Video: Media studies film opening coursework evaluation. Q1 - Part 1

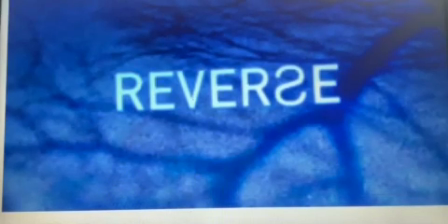(0:00)
So for this question, I'm going to be doing a video and I have some slides of images to kind of correlate with that. So for this one, I want to talk about the technical and visual aspect which were either symbolic or represented certain things in our opening scene. So our film would have been called Reverse,
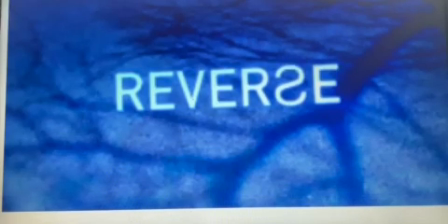(0:20)
and this was key because the genre conventions of a horror film and a thriller usually have stereotypes in them to make it easier for the audience to follow and also to understand and kind of relate back to other films that they've watched.
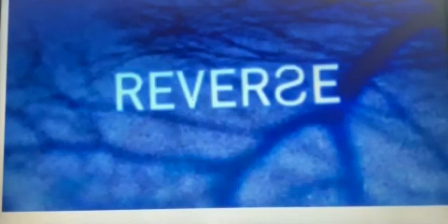(0:34)
So our film was called Reverse because we wanted to reverse several of these genre conventions. For example, gender. We wanted to reverse the gender stereotypes in our film and have a female character representing a more dominant
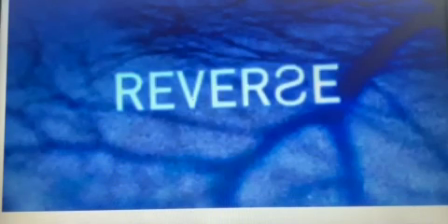(0:53)
physique and dominant characteristics and kind of physique, because she's much more powerful, confident, bold, and these would normally be seen in a male character. Another genre convention that we wanted to reverse is the location of the film.
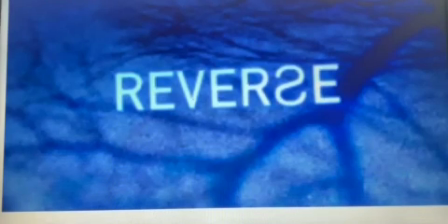(1:10)
So we decided to do it in a home, which obviously stereotypically would be seen as a warm, comforting place, but instead we contrasted this to it being a cold, lonely, very kind of mysterious place.
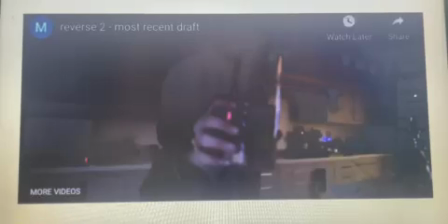(1:28)
So we wanted to create meaning for these, obviously, for the audience, and the meaning behind it was sort of to make this discombobulation of space, this confusion, this frustration, this stress, which builds for the characters, but now not only for the characters but for the audience.
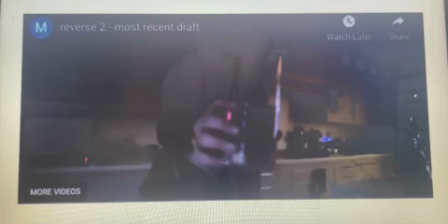(1:46)
And there were some kind of examples of this, which, like I mentioned, were gender stereotypes. Here you can see the female character, that being me, in all black clothing, so quite mysterious, quite dominant in the scene, as though you would call it, because usually women were seen as being quite submissive.
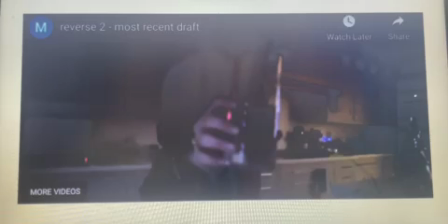(2:04)
And so this is, and also I was always in a dark space usually, which we used lighting to kind of be symbolic and to show that the home, which is normally seen as a warm,
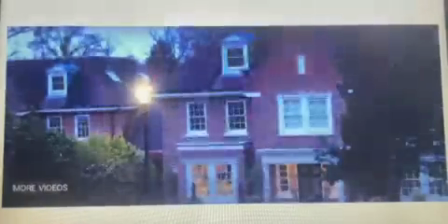(2:14)
comforting place, can be this dark and empty space. Again, this is just showing the lighting element.
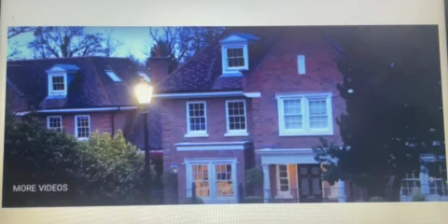(2:23)
You can see the outside of the home, we kind of use these blue tones, dark blue tones, and this was to show that there's no escape really for the characters. And so usually the audience for genre conventions and typical conventions that they would expect
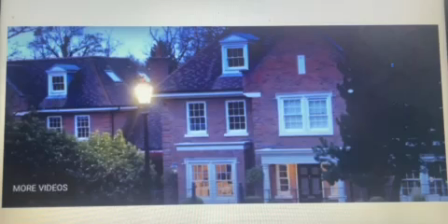(2:39)
that around a home to be kind of warm, friendly, this safe space. And when we kind of contrast this and manipulated this for the audience, they felt, stressed and anxious, and this just taps into what exactly we wanted to convey in our opening scene.
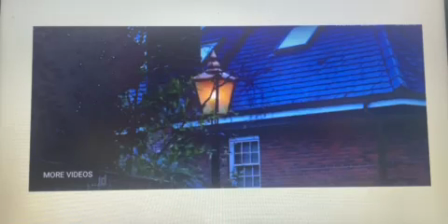(2:59)
Again, this is just showing kind of the lighting areas, some of the shots that we use to kind of replicate this stress, this such a large space shown, but kind of zoomed into the lighting,
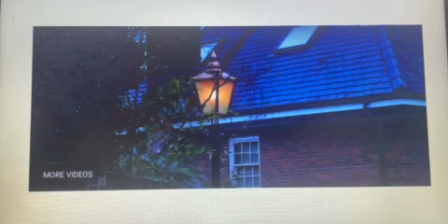(3:14)
which is showing this warm orange light, which can be seen as comforting and safe, but we contrasted this with other shots which completely manipulated this.
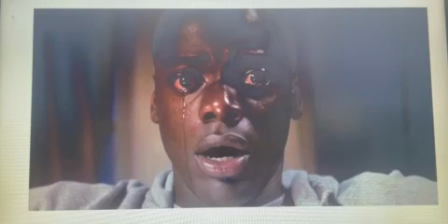(3:28)
So now I want to talk about films that I have seen that really inspired me for some of the shots in our opening scene. So I wanted to compare it to kind of different characters, similar characters in other films. So this is from the film Get Out, and I absolutely loved the
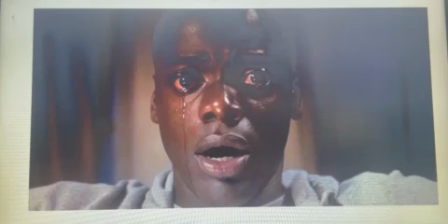(3:47)
camera shot because I thought this is really significant, and I think the audience are immediately drawn to his eyes in this close-up. And so in our opening scene we used a lot of shots with the eyes because
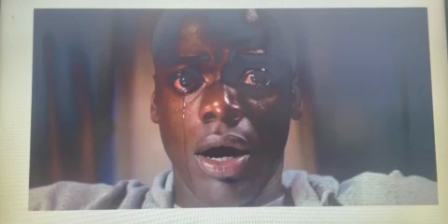(4:03)
I think it kind of expresses the character's emotions immediately without having to see the whole of their face.